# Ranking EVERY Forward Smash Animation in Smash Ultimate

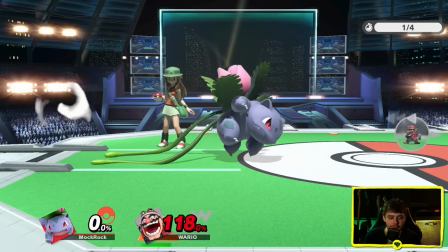19:15 Some, you know, rooting animation would have gone a long way towards fixing that, but not bad. And again, the concept's really inventive.
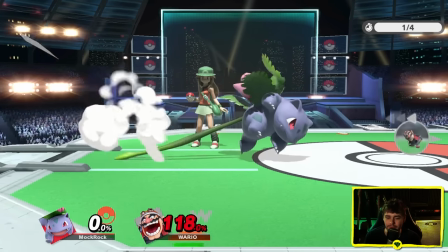19:21 Oh, I've never noticed that. What is that? Like a somersault she does at the end? Oh, that's a really cool flourish.
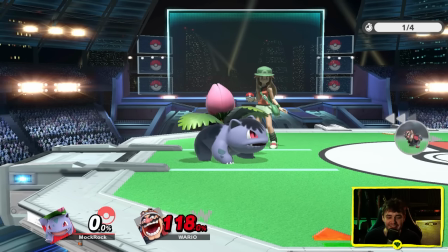19:28 Yeah, that's neat. Charizard.
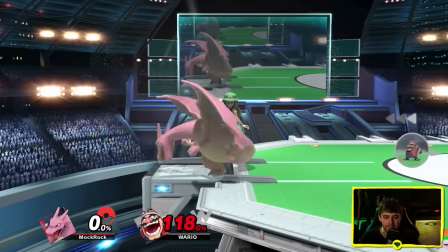19:33 it's it's okay I get the concept like he is imparting a lot of momentum behind it I will say that he really winds up into it really
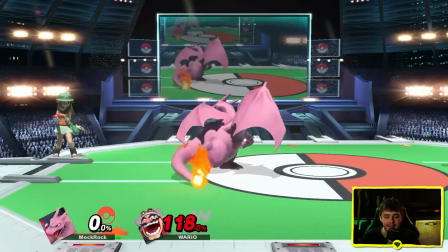19:41 throws it out but you know he's using his head and neck to attack I get using those in the move set but I mean you're talking
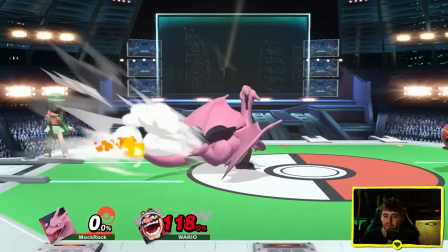19:48 about a character with wings you're talking about a character with a flaming tail this feels like not the most inspired choice there's not even- is there even flame on it anymore?
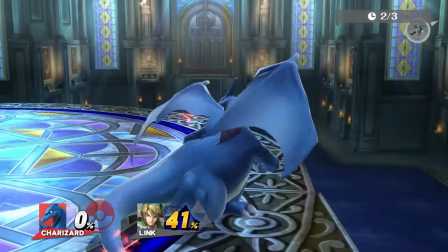19:59 No. That used to have fire on it I'm pretty sure. Impact feel is good.
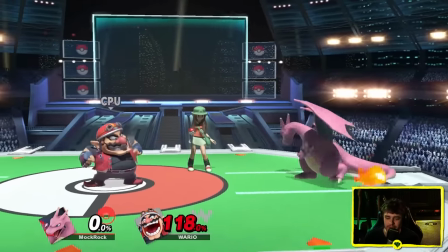20:07 Like I will say it's a very very generic attack but it's been executed well. I like Charizard's yell they are using the proper impact sound there.
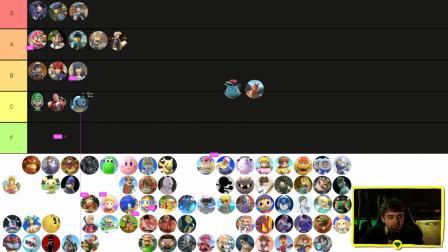20:15 But I'm just not that inspired by it. Squirtle I think is gonna get C tier. This move just bores me and I think it was much better in an older game which doesn't help. Ivysaur gets A. I honestly think this is a really inventive, cool way to do a forward smash.
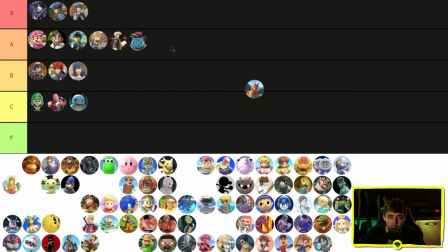20:28 The obvious way would just be to extend the vines out for an attack, but they decided to do something a bit more impactful and memorable with it, which I'm a big fan of, and it's animated pretty well. Charizard B tier? No, Charizard's going down in C tier as well, mainly for missed potential.
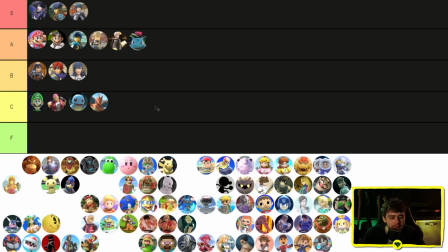20:43 The execution on this move is pretty good, but there was so much more room to do an interesting one.
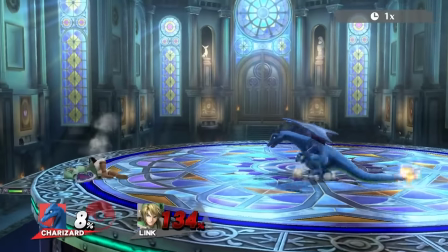20:48 You know what they should have done? They should have done Rock Smash. Yeah, Rock Smash from Smash 4, which needed to be removed from Charizard's kit because his down special was replaced with Pokemon Switch obviously.
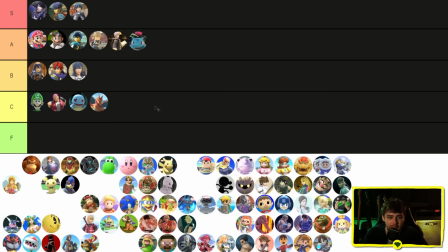20:57 This would have fit in perfectly as a new forward smash. Is that enough to make me move it down to F tier? Now you know what I don't think I'm gonna penalize Mist Potential that hard but it's kind of tempting. While we're on the triple track let's do the space animals here. You got your fox, you got your Falco, and you got your wolf.
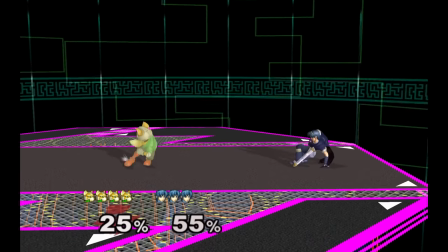21:15 This is okay. I appreciate that it's kind of an exaggerated version of a much simpler attack that he originally got back in Melee,
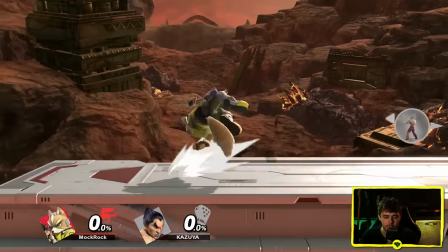21:23 so they've kind of kept Fox intact more to hold down the fort while the other space animals have gone off to do more of their own thing.
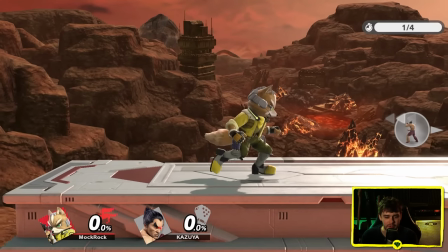21:29 Let's take a closer look at what he's actually doing. Actually, I'm not 100% sure.
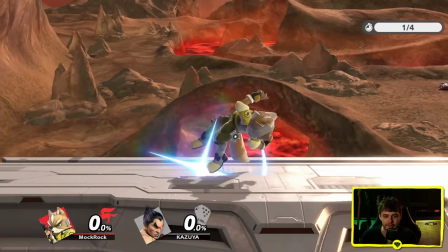21:34 Yeah, it's kind of an almost backflip where he sort of somersaults into it. I will say this attack looks a little bit better in slow motion.
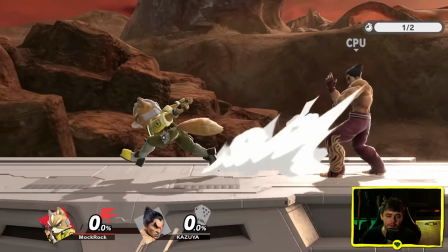21:41 It's kind of hard to tell exactly what he's going for at full speed.
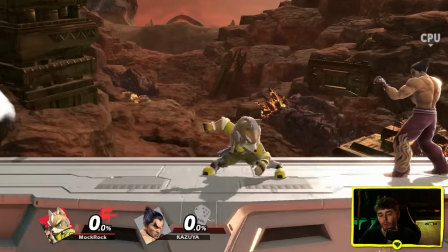21:43 Kind of hard to pick up on that nuance of him really hurling himself in it doesn't feel that weighty is maybe my only real criticism with it like
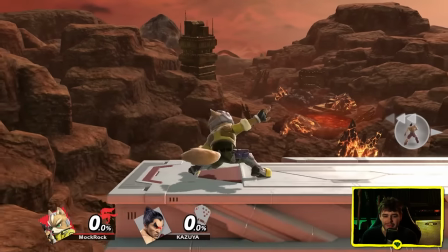21:51 it should right he's hurling his entire body into it but maybe it's just i think it's just because he doesn't land particularly hard that aside
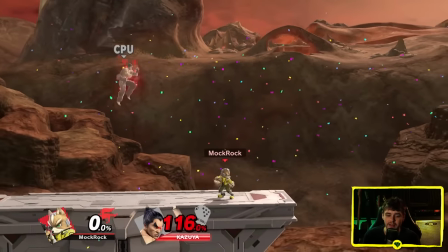21:58 this move actually does have a decent sense of impact behind it fox gonna go b tier no major complaints nothing huge to praise falco
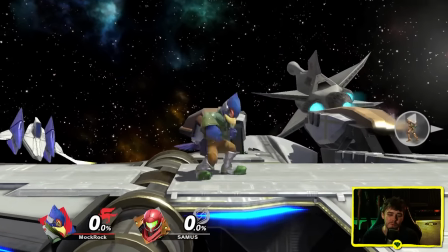22:08 this is alright. I guess I'm not in love with it.
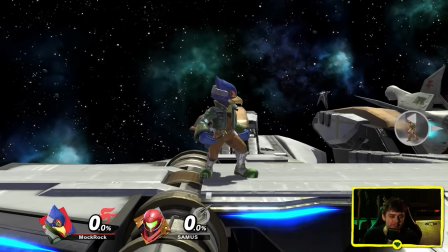22:14 Like, it does kind of match the other changes that he was given. When he was distinguished from Fox back in Brawl, like, a lot of his other moves were given this, like,
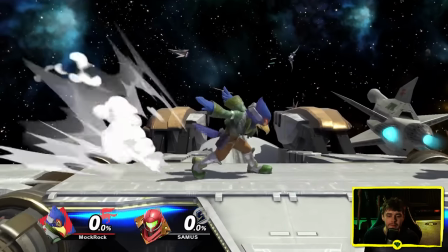22:22 really nice arc and sense of flow to them, and forward smash, I guess, kind of continues that on,
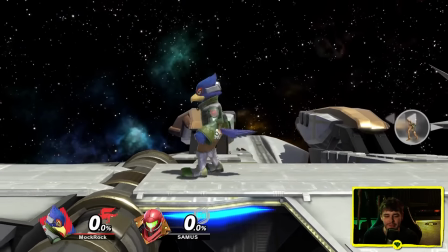22:28 but it's not the most interesting attack either. He just kind of swings his wings at you.
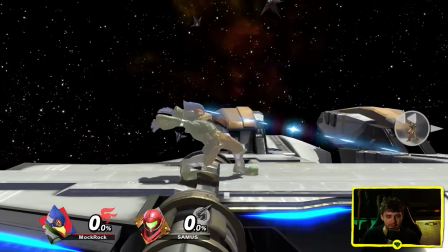22:34 Chamber animation is strong he's hurling his whole body behind it but it doesn't really feel that impactful.
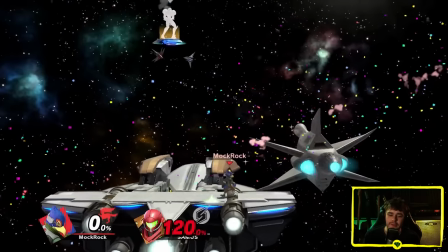22:40 Like if you do the impact test they're not using one of the punch sound effects farm they're using what I think
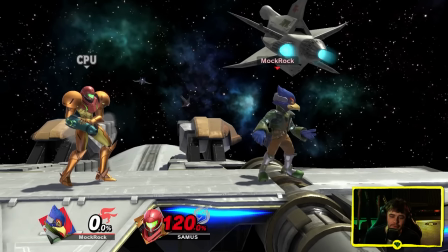22:47 might be the blade attack which I guess makes a certain amount of sense considering he's using his wings rather than his fists but it still loses something.
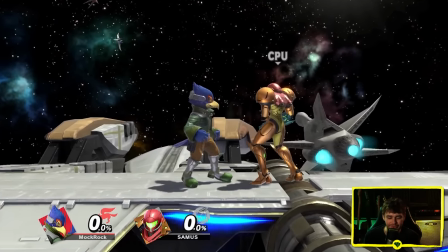22:55 Here's what really bothers me about this attack though so I'm gonna do just the regular attack.
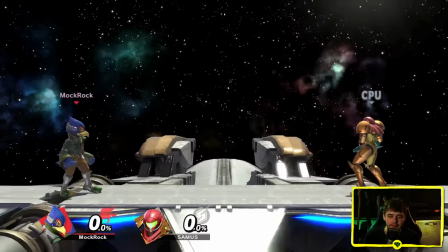22:59 okay 19.2 now i'm going to attack with the tip of the wing
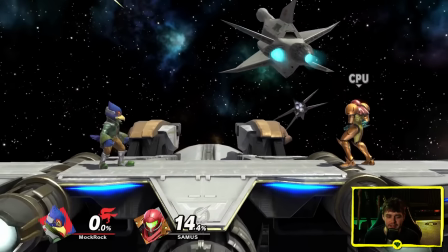23:06 that's a sour spot but the particle effect looks like a tipper animation right like this looks very similar to marth you
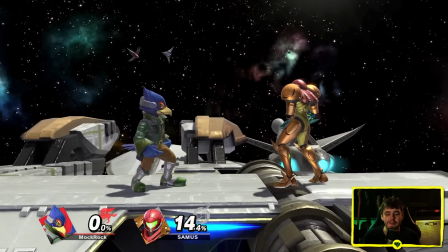23:14 may disagree but like in my eyes this here looks like i should be getting rewarded for spacing better
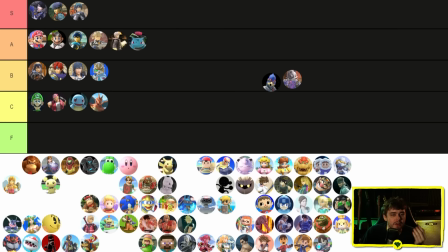23:22 that is my first initial gut instinct is everyone going to perceive that way, not necessarily, but the fact that I do means that other people do as well. I'm certainly not the only person on the planet who thought this thing should have a tipper, and when you combine that with the fact that it's a pretty lackluster animation anyways, this is going to be the first F tier of the video for me.
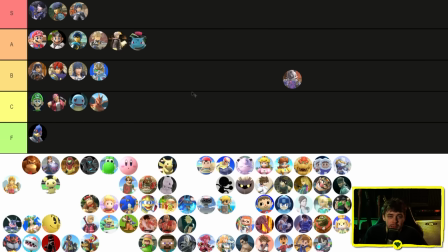23:38 It's an animation that actively harms the gameplay element of the character. That's a pretty big deal. And then Wolf.
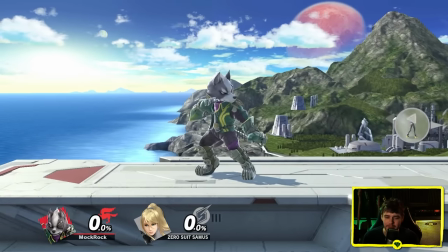23:43 So Wolf is kind of in an interesting spot for me where a lot of his animations that use the particle effects for the claw,
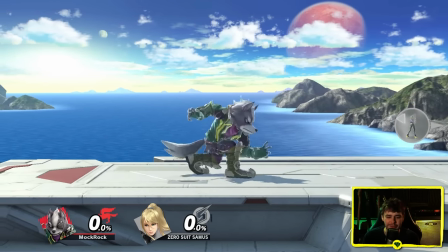23:49 they're often some of my favorite animations in their categories, period. But then a lot of his animations that don't do that are kind of, you know, on the weaker side for me.
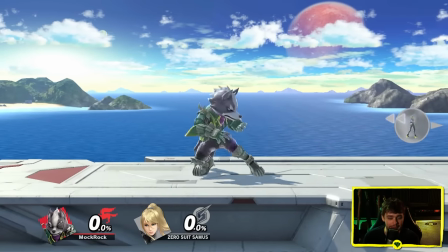23:58 I don't love them, but one of the major exceptions is definitely this forward smash. I love this forward smash.
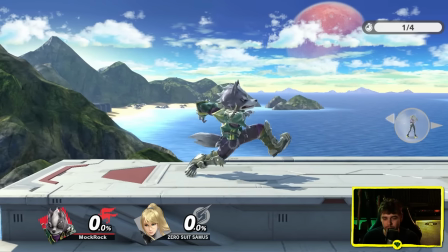24:06 It's a palm strike or a claw strike, just a straight up typical classic martial arts move, and look at how he just holds his hand right out there after it connects.
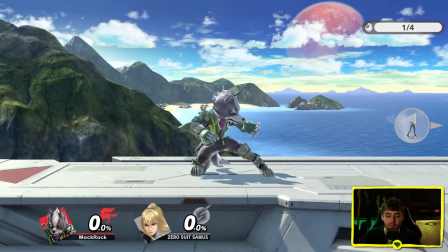24:15 Like, he is going through you. That is what he's aiming for there. There's no elasticity in this move at all.
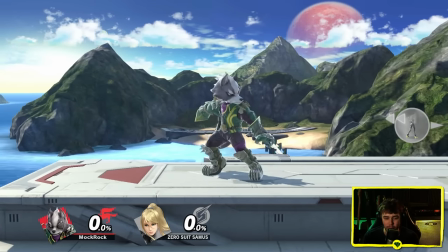24:20 It's one of my favorite forward smashes from a sound design perspective to throw out even before it connects with anything love
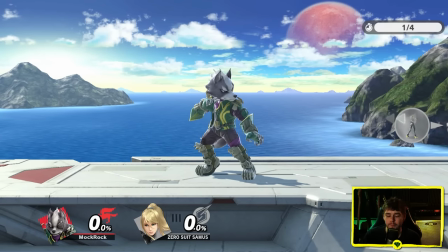24:29 that grunt i love the whooshing sound like his hand is cutting the air it's more than just a open hand strike right his claws are still curved forward so he's like digging
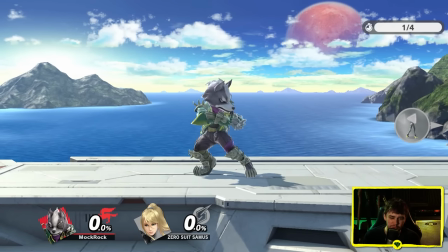24:38 them into you man this is kind of a brutal move i love it and i was talking about how good it felt to throw out even before it
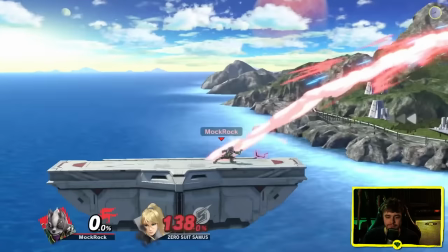24:45 hit an opponent but of course after you do hit an opponent like man that feels nice yeah i'm gonna say it's kind of hard to
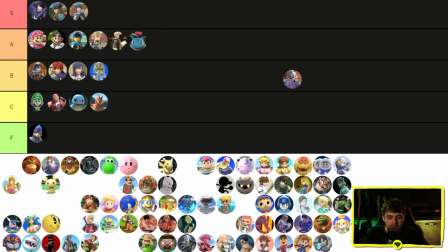24:52 make just standard martial arts punches and kicks like this feel memorable. This is one of the few where it really really is and it again just feels so fantastic to use. Kong, Stonkey Kong, Diddy Kong. This is pretty fun. I like the hand clap.
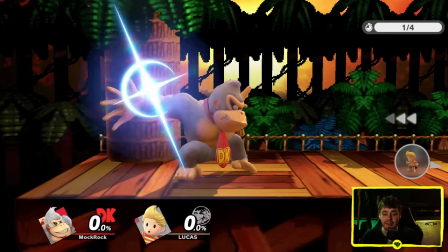25:06 It's a cool choice. Also a very angry monkey while he's throwing it out. Look at that.
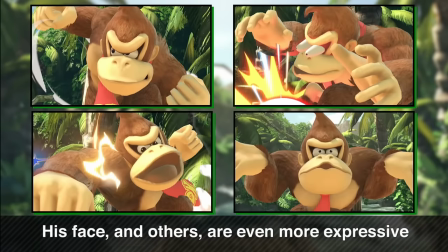25:10 When Ultimate was first being revealed, DK was one of the characters they used to showcase the new facial animations which was an incredibly natural choice because they look so good.
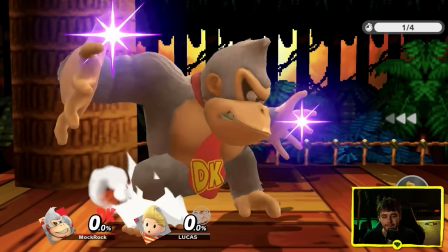25:18 Yeah you are the world's most irritating fly and he is gonna squish ya.
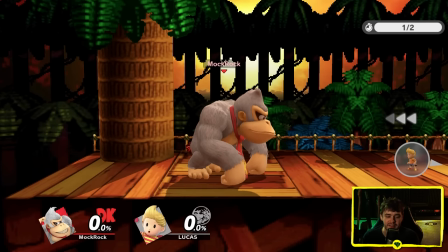25:21 Now, what I was talking about with the chamber animations earlier, DK was the character that first put me on notice about that.
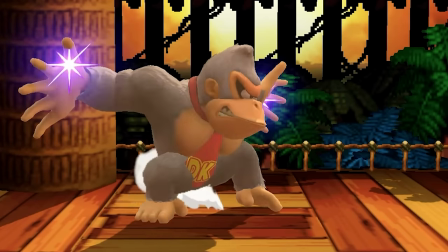25:27 Like, if you look at this here, he's winding up. This looks weird. Like, I think that looks super stiff and awkward.
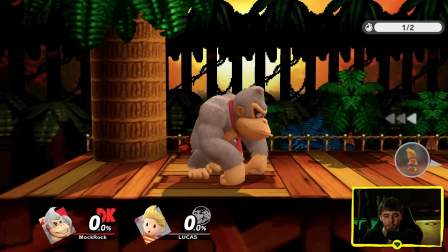25:35 Some characters get away with that more.
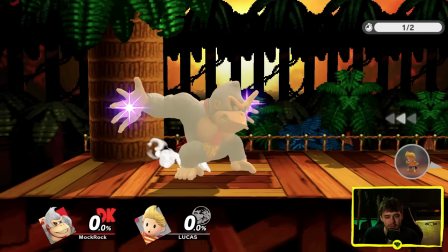25:37 DK, I really wish that the second half of this chamber animation had even a little bit of animation behind it, because as is, I think that looks pretty goofy.
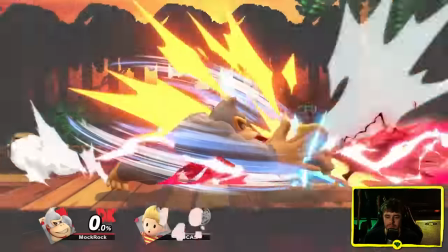25:46 Sense of impact. It's good.
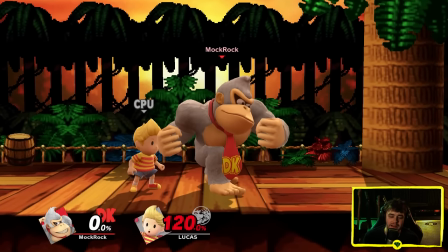25:50 It's honestly not nearly as impactful as you might necessarily expect from a heavyweight, but then again, this animation doesn't really look like the world's heaviest attack, right?
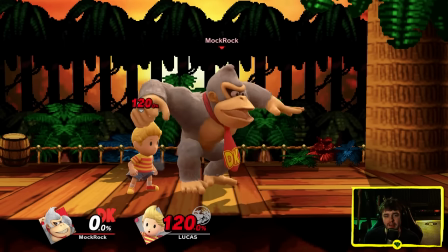25:58 I'm okay with that. It's funny. Funny, where it's appropriate, compensates for a lot. DK, I'm going to give an A tier too.
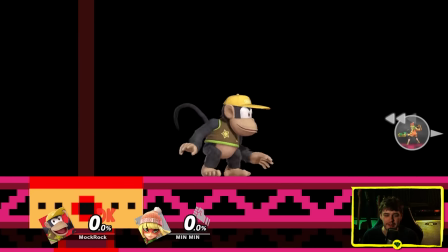26:03 Did he... This is honestly just really boring. Like, if I were going to forget a forward smash, this would be near the top of the list.
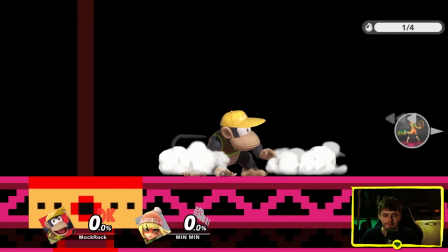26:11 What is he even doing so it's like a slap into a back fist which kind of is readable in
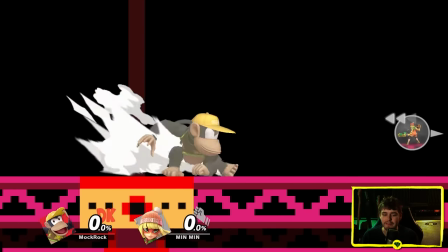26:18 slow motion even then it's a little bit messy but if you go at speed like it doesn't read like that at all the trails are overlapping with each other the arcs are kind of
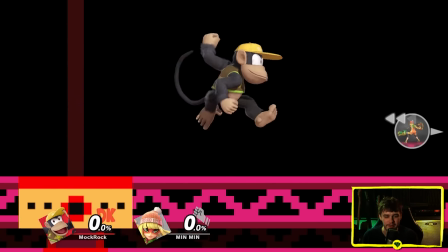26:26 all over the place it's really hard to tell what's going on it just looks like a kind of random flurry
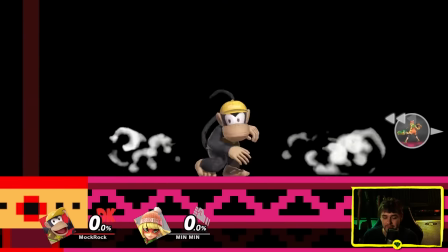26:31 which diddy is a character i could see giving a random flurry to but not like this.
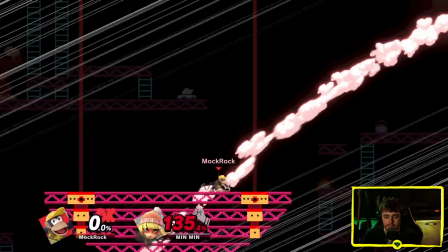26:36 Impact is not amazing honestly that's kind of
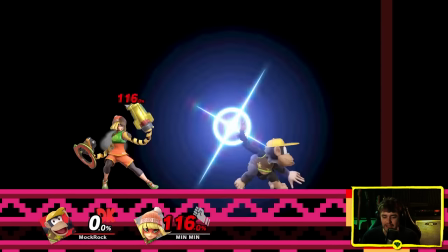26:41 a common problem with multi-hit moves and Diddy's animation feels particularly weak.
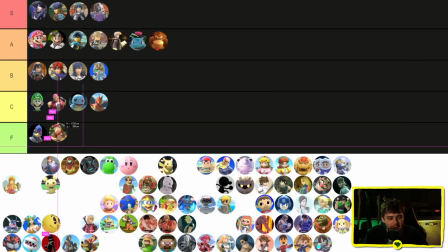26:46 Yeah honestly I kind of hate this one F tier it leaves like no impression whatsoever. Samus and Dark Samus.